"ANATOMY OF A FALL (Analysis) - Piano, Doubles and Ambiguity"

Hi everyone. So I haven't had time to make videos recently, but I've been going to the cinema a lot, and I think this has been a great year with many wonderful films.
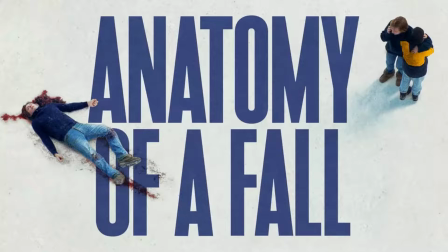There is one film that has really stayed with me, and that's Anatomie of a Fall, which I feel just gets better and better the more you think about it. The film has already been analysed many times, but here I want to focus on elements that have particularly caught my fancy and that maybe have not been analysed so much. There has been a lot of talk and many jokes about the 50 Cent's instrumental cover used in the film, and throughout the film, the music and the sound are clearly very important. The one thing I don't really see much about and that I really want to talk about are the piano pieces. There's a lot of piano playing throughout the movie, but only two pieces are played. One is Asturias by Albéniz, and the other one is Chopin's Prelude in E minor.
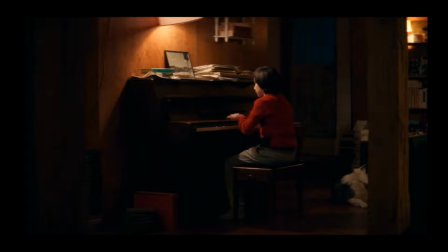Asturias is only ever played by Daniel, and most of the time it's actually Milo playing. If you play the piano like me, you probably played it as it's a popular piece, especially for children. And it's a really interesting choice. First, because the pattern of the notes, the first thing I noticed when I heard it is that there is a fall in it.
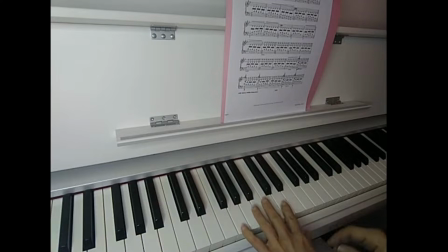So if you do only the left hand, it goes like this. And so this highlight here is the first note of the measure, and it's a drop really. You go up and low, and then actually gets lower because then you go.
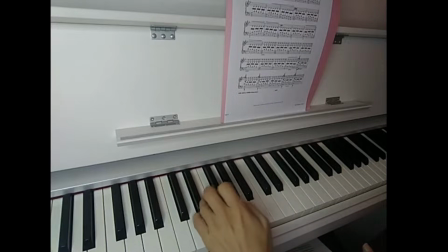And then it's replaced with something even more dramatic.
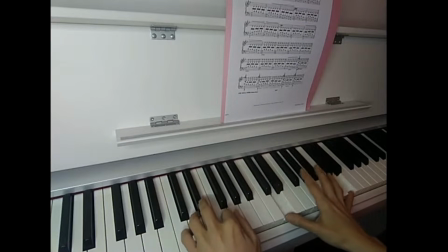So you see this chord is actually very hard to do because you have to jump very fast and then go back and forth.
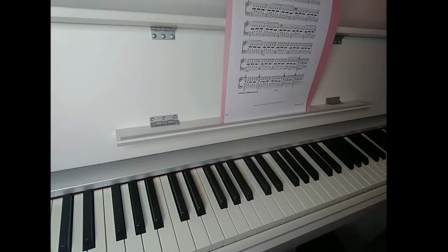It really sounds like a drop, like a fall, and it gets even more dramatic. I don't know if they did that on purpose.
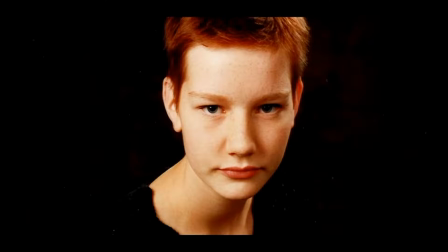I'd say they probably did. At the beginning of the film, it's precisely this last low fall that Daniel is struggling with.
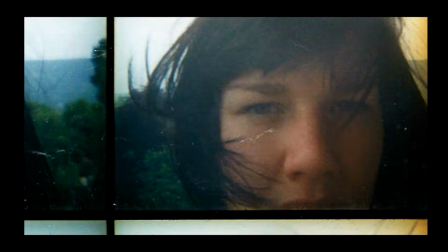There's always a slight delay.
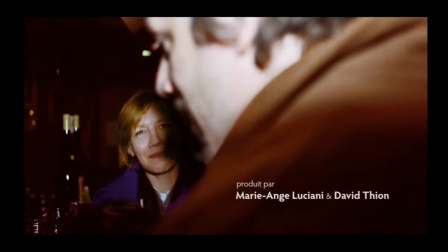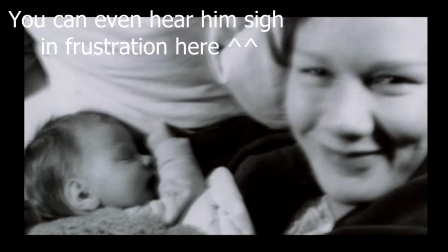And the title of the film appears at the exact moment when he finally hits that note. So what I mean is this music, it really places this emphasis on the fall. It's also a piece that sounds quite dramatic and also quite angry, so it's quite fitting for the film and for Daniel too.
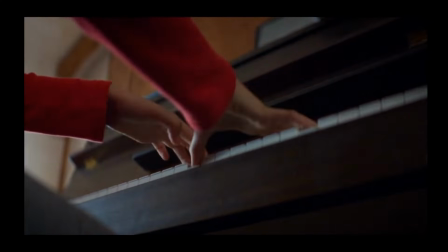And as the film goes on, he's getting more and more comfortable playing the piece, which seems to be a way to convey how Daniel is maturing first,
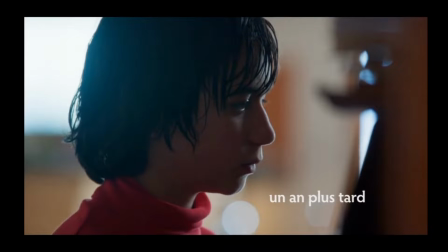but also how he's maybe arranging his messy story in his head and putting everything together so things can work. At least that's my interpretation. Then you have the Chopin Prelude, but it's not the regular version of this prelude. It's a four hands version of the piece, and this is very significant. I think this is genius, actually. For those who are not pianists, in a four hands piece, one person plays the accompanying part, which is usually the lower part with complex chords.
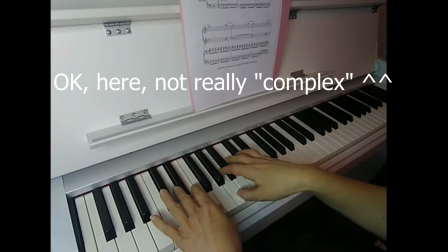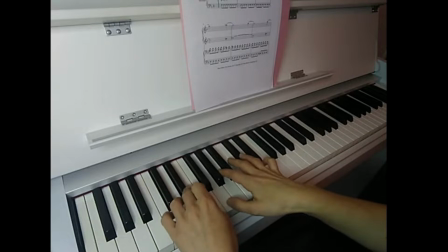And the other plays the melody, which is usually the higher part and a little simpler most of the time.
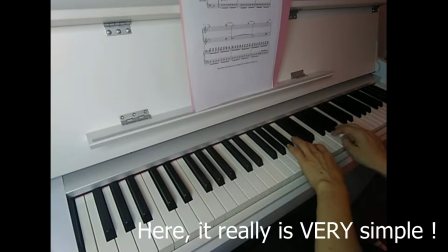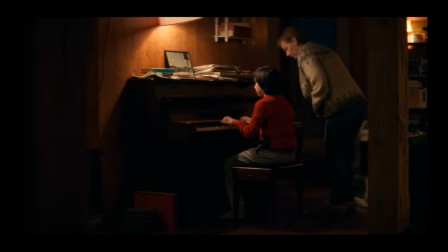The first time we hear the piece in the film, we see Daniel playing, and Sandra joins him and sits down silently and starts playing this piece, and then he joins in. And for me, four hands piano is such a wonderful way to signify an intimate connection.
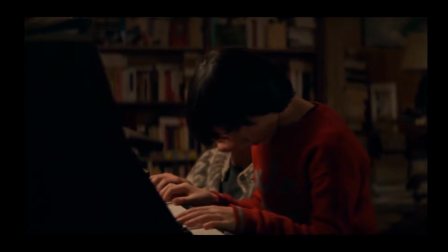Very often you will play such pieces with a family member, with someone who's very close to you, and it requires a connection and ability to commune through the music. But in this first scene, you can tell the connection has been damaged. Sandra is the one who initiates the piece. Daniel was playing Asturias, but she comes near him and starts playing the first note of her part.
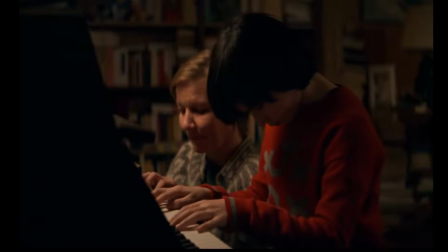And he follows through, although a bit reluctantly. You can see in his body he's a bit tense and a bit angry. I see this as symbolizing her wish to reconnect with her son, and he tries to respond, but eventually he's the one that breaks the connection.